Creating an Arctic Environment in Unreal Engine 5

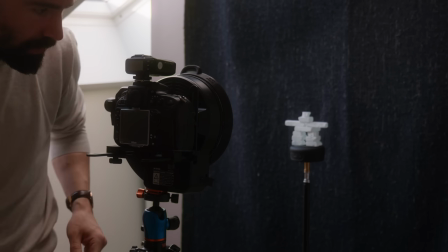[0:00]
So I had this little guy lying around my living room, and I thought I would give myself the challenge of scanning it using photogrammetry and creating this environment to place it in.
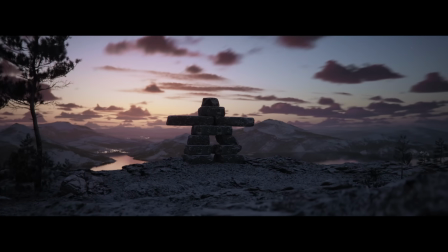[0:08]
In this video, I'll show you everything from how I scan something made completely of glass,
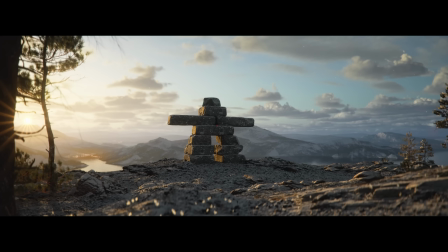[0:13]
my approach for texturing it, and how I was able to put together this environment in under an hour. Now, full disclosure, this video is sponsored by Capturing Reality, and I use Reality Capture to scan this model miniature thing. So let's jump straight into Unreal Engine 5 and get started with creating a brand new environment from scratch.
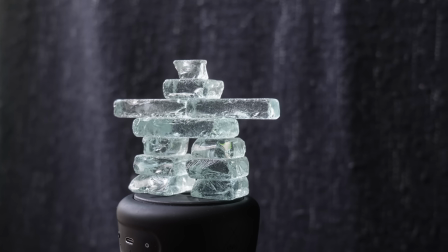[0:35]
This is a small miniature glass model of an Inuksuk,
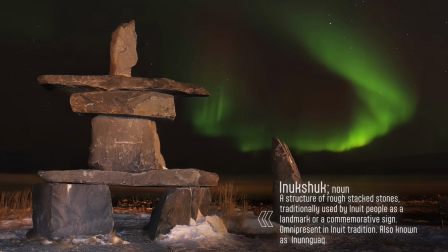[0:39]
which is a kind of stone landmark traditionally built by the Inuit people, largely found in Greenland, Canada, and Alaska.
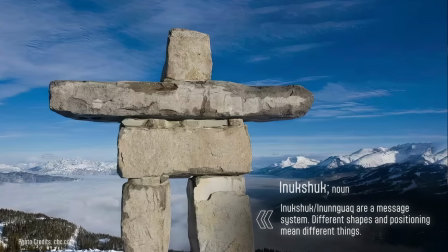[0:47]
Historically, these may have been used as a marker for travel routes, safe passage, hunting grounds, or a food cache. As a result, the reference I need to look for needs to be based around the landscapes of, well, Northern Canada, Greenland, and Alaska.
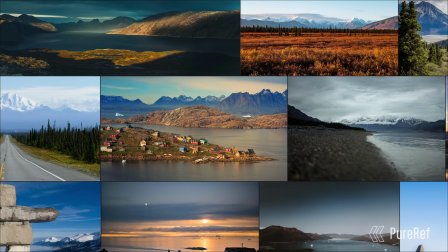[1:02]
So using Pure Ref, I've gathered some images here to get a feel of the vibe and mood I'm going for.
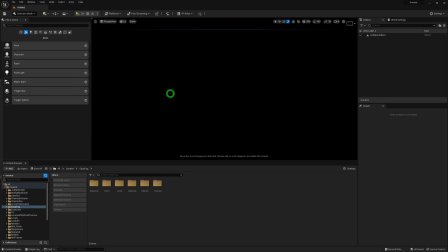[1:10]
And from there, I can get cracking on the blockout itself.
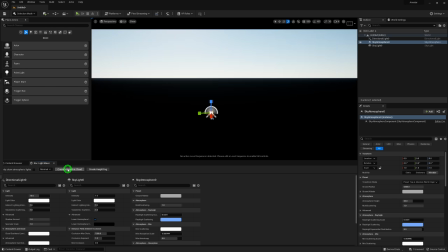[1:14]
Starting off with the environment light mixer, I toss in some lights and atmosphere so that I can see what the heck I'm doing. Then I added a placeholder for the ground and really just established a super rough
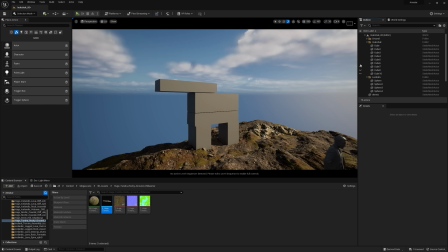[1:25]
proxy of the Inuksuk here since it is going to be my main subject in the frame.
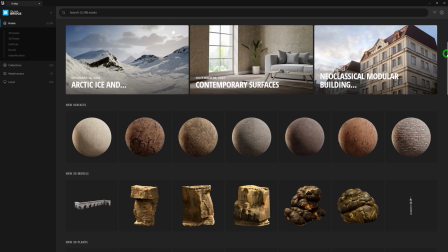[1:32]
From there I can place some Megascans assets that you can find for free using the Quixel Bridge that's built directly into Unreal Engine 5. I spent a bit of time blocking out the camera animation too using Sequencer.
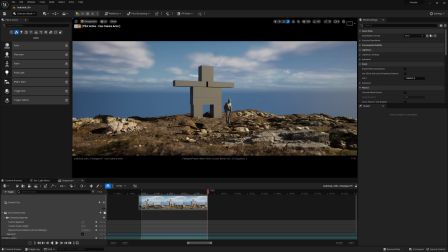[1:43]
Nothing fancy, just a slow movement as if the camera was on a rail of sorts.
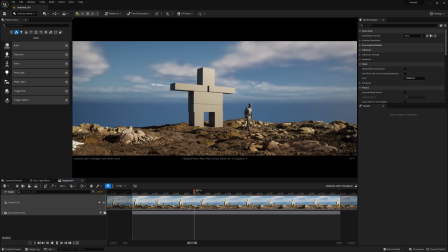[1:48]
I'm just kind of paving the way to get a feel of the shot before we jump into the actual scanning of the model i'd like to get an idea of what the final result may look like before i spend too much time on anything else now for the background i had some sweeping
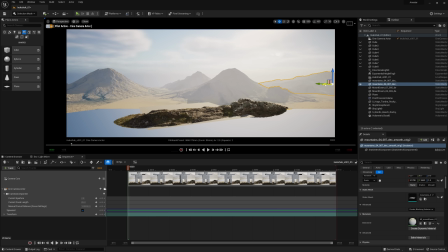[2:06]
panorama in mind something wild and sprawling and fortunately i already had some mountain models that i made for this video here these mountains
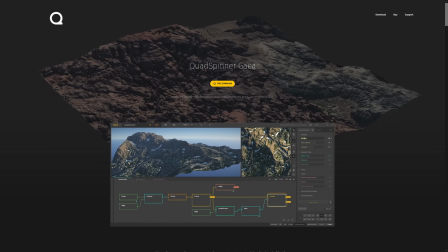[2:14]
were made in gaia which is a tool specifically designed for making 3D models of mountains and it's one of the best tools for this purpose I've come across.
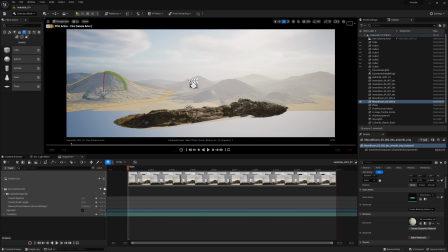[2:23]
It doesn't take much before the scene really starts coming together. Now to be fair it is a rather simple composition and framing.
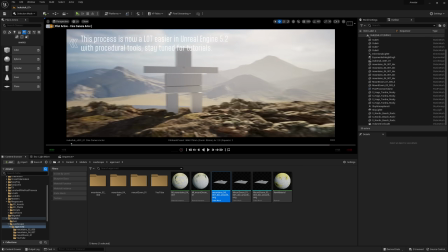[2:32]
It's the kind of scene that is really easy to get looking good because everything in the background is going to be a tiny bit out of focus.
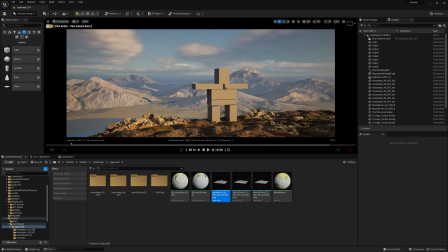[2:39]
It's far away and the attention is on the foreground anyway. So really I'm picking my battles and choosing a forgiving shot. With things starting to take shape, I like to tweak the lighting a little bit and toss in ultra dynamic sky, which is a plugin I use for exterior lighting. It makes getting realistic looking skies way easier than anything else I've seen.
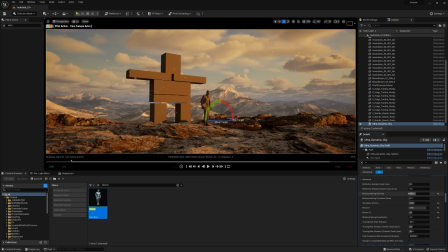[3:00]
Now it's not photoreal, but it looks pretty good. I'm sure there are other similar plugins that do more or less the same thing as UDS or better. If you know of another plugin worth trying, let me know in the comments below. I'd love to hear about it.
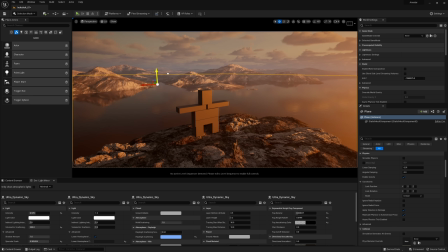[3:16]
To make this shot a bit more interesting, I then added a large water plane, but because the lake or coastline or whatever here is so far away,
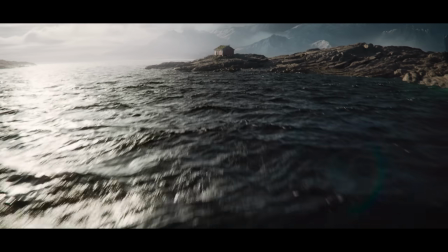[3:25]
we don't need to make a proper super complex water material like I've made in the past. From a distance, water is fairly simple to look at.
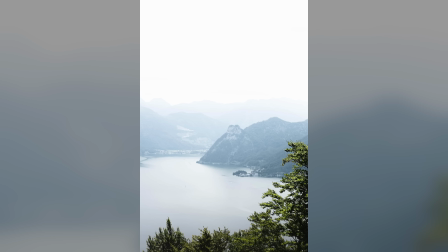[3:34]
Due to the frequency of the surface noise, it often just reads as a smooth surface with blurry reflections.
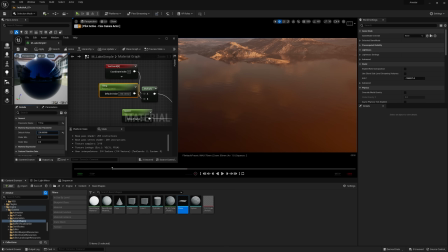[3:40]
I went ahead and made a quick and dirty material just to give it a tiny bit of surface noise to break things up a bit.
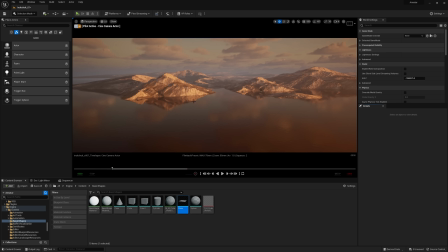[3:46]
I cranked up the tiling to a crazy amount and by applying it to our oversized plane here, you'll see the result is rather convincing.
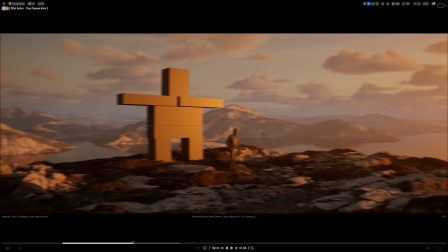[3:55]
The moment water becomes out of focus,
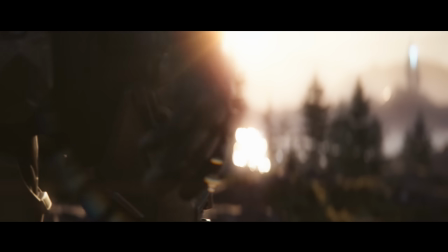[3:58]
especially when you have those pingy backlit highlights, the results often turn out surprisingly awesome.